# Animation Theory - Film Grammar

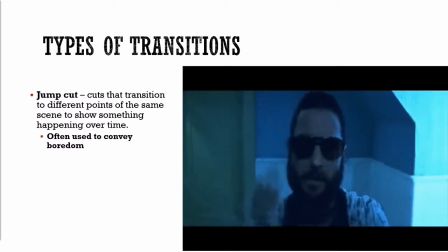57:40 So rather than like show Luke Wilson for like however long it's going to take him to cut his hair,
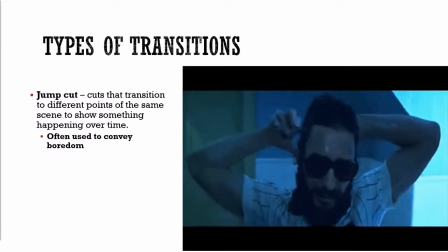57:50 instead of showing him going through the whole process, it's going to jump cut through it,
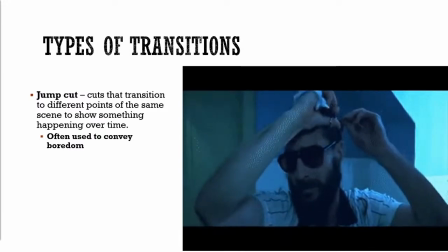57:55 and then you see like snaps to different like levels of hair cuttedness over time.
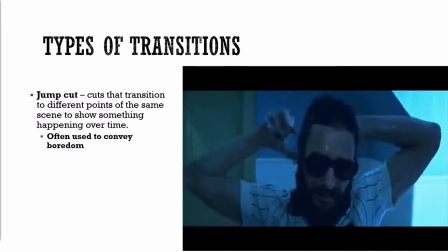58:02 Jump cuts are also used if you want to convey boredom.
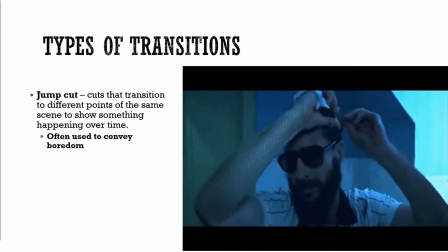58:06 They're useful for, if you have like a character waiting for a bus, the character is going to sit at the
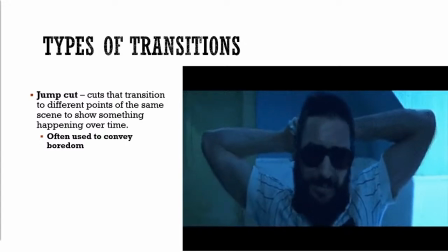58:14 bus stop, and maybe they get there in the morning, and then it jump cuts to later in the morning,
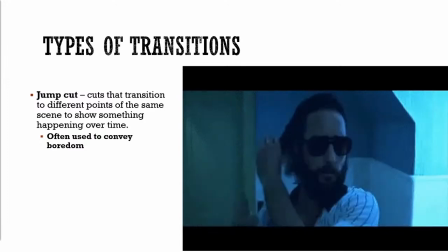58:20 and the character is slouched a little bit,
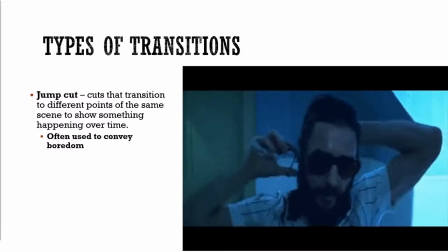58:23 and then it jump cuts, and the character is more slouched, maybe looking a little either worried or irritated.
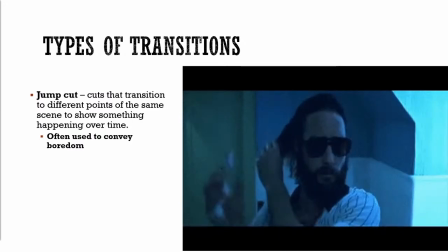58:29 Then maybe it jump cuts, and it's mid-afternoon, and they're asleep, and then it does another jump cut, and they're like super slouchy, and it's night, and then that's when they like get up and try to be like, hey, where's my friend's bus or something like that.
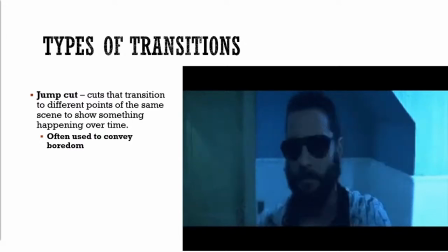58:48 And that's where, jump cuts are useful for showing, again, sort of long, tedious things. I got a question in the last class, would you ever use a jump cut for fast action? And the reason you would not probably use a jump cut for fast action is that by jumping through something that would not take very long,
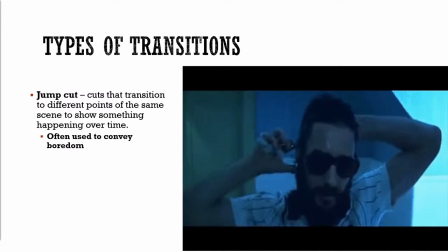59:08 you actually would probably make it harder to read. And fight scenes and other fast actions should be given,
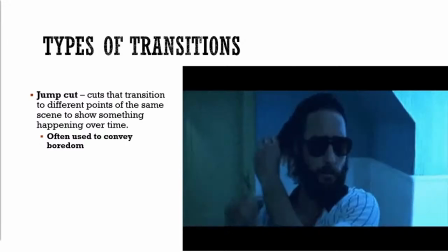59:15 like, you want to make them as clear as possible because they are tough to keep straight.
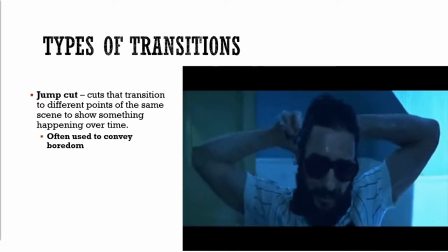59:22 You want to make them really, really legible.
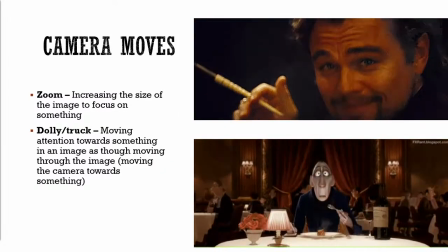59:28 So real quick, let's talk about different camera movements, and then after that we can do questions.
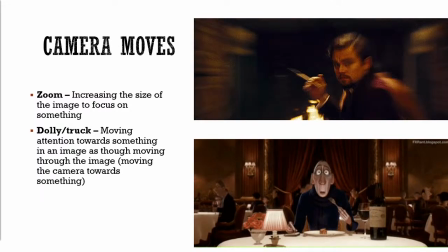59:35 So camera moves include zoom, which is increasing the size of an image to focus on something.
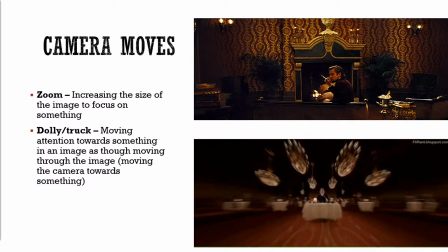59:40 So zoom is the equivalent of like if you're holding a camera, you twist the lens such that it zooms in on the thing.
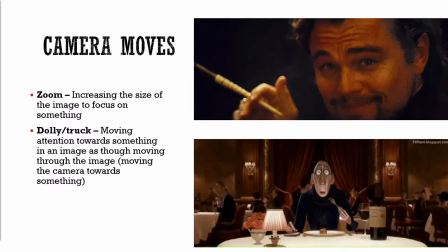59:49 Dollying or trucking, I've heard it called both, and if I'm getting that wrong, I apologize, but in my experience, I've heard it called either or. But that's the process of, let's say you have two different scenes, right?
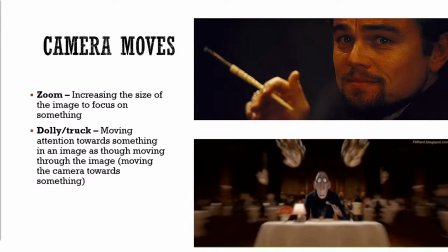60:05 And you want to focus on a character's face.
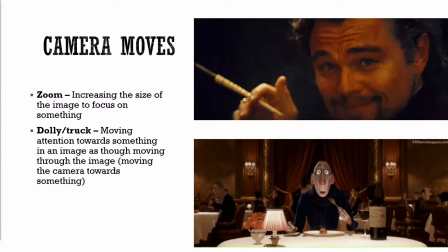60:09 Again, zooming in on a character is taking that camera and
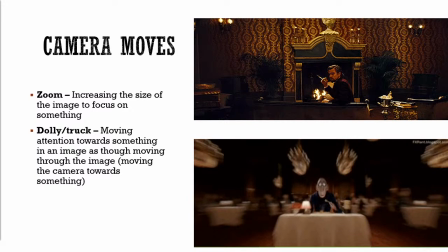60:16 turning the lens such that you zoom. You use the zoom function of the camera.
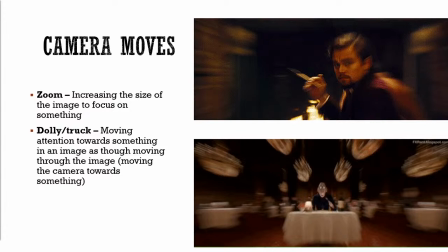60:21 The equivalent would be is if you increase the size of an image in like on a computer.
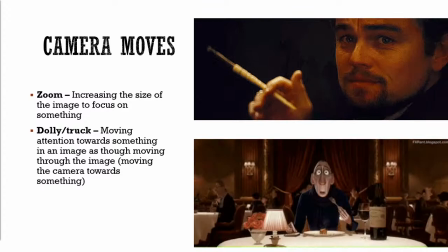60:29 To dolly or truck is to physically move the camera towards the subject such that, other things in the scene would position and shift according to perspective.
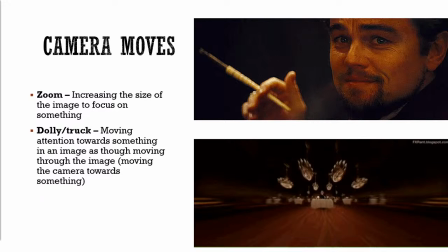60:45 And and that's why it's called dollying or trucking, is because you are putting the camera on a dolly and physically moving
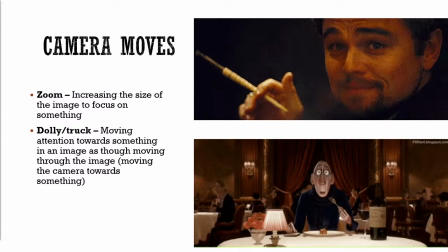60:55 as opposed to just like zooming in with the camera's zoom function. So those are two GIFs of those functions occurring.
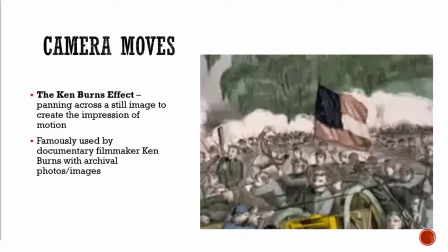61:03 Another thing that it's not in your textbook, but I think it's useful to know because it's actually kind of a good cheat sometimes.
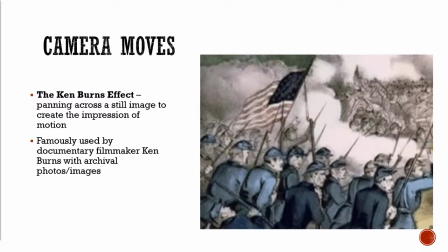61:11 And we had to do this a lot with architectural renderings, is using what's called the Ken Burns effect,
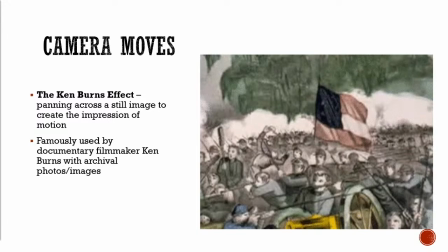61:16 which is panning across a still image to create the impression of motion.
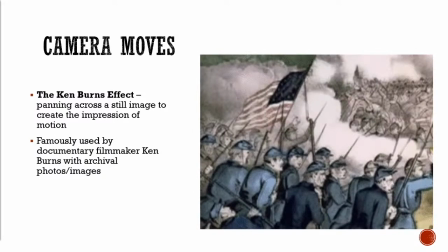61:21 So what that would be is you would take a still image like in like this engraving of a battle in the Civil War or an archival photo,
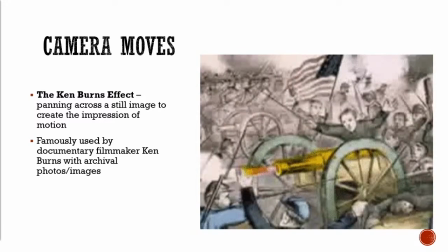61:29 and you would zoom into part of it, and then you would pan across it.
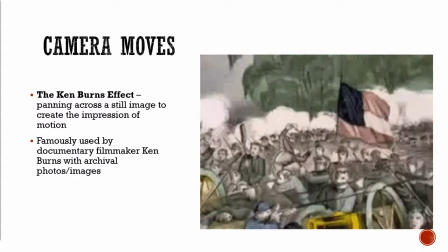61:34 And by doing that, instead of leaving it still, you imply motion where there is no motion.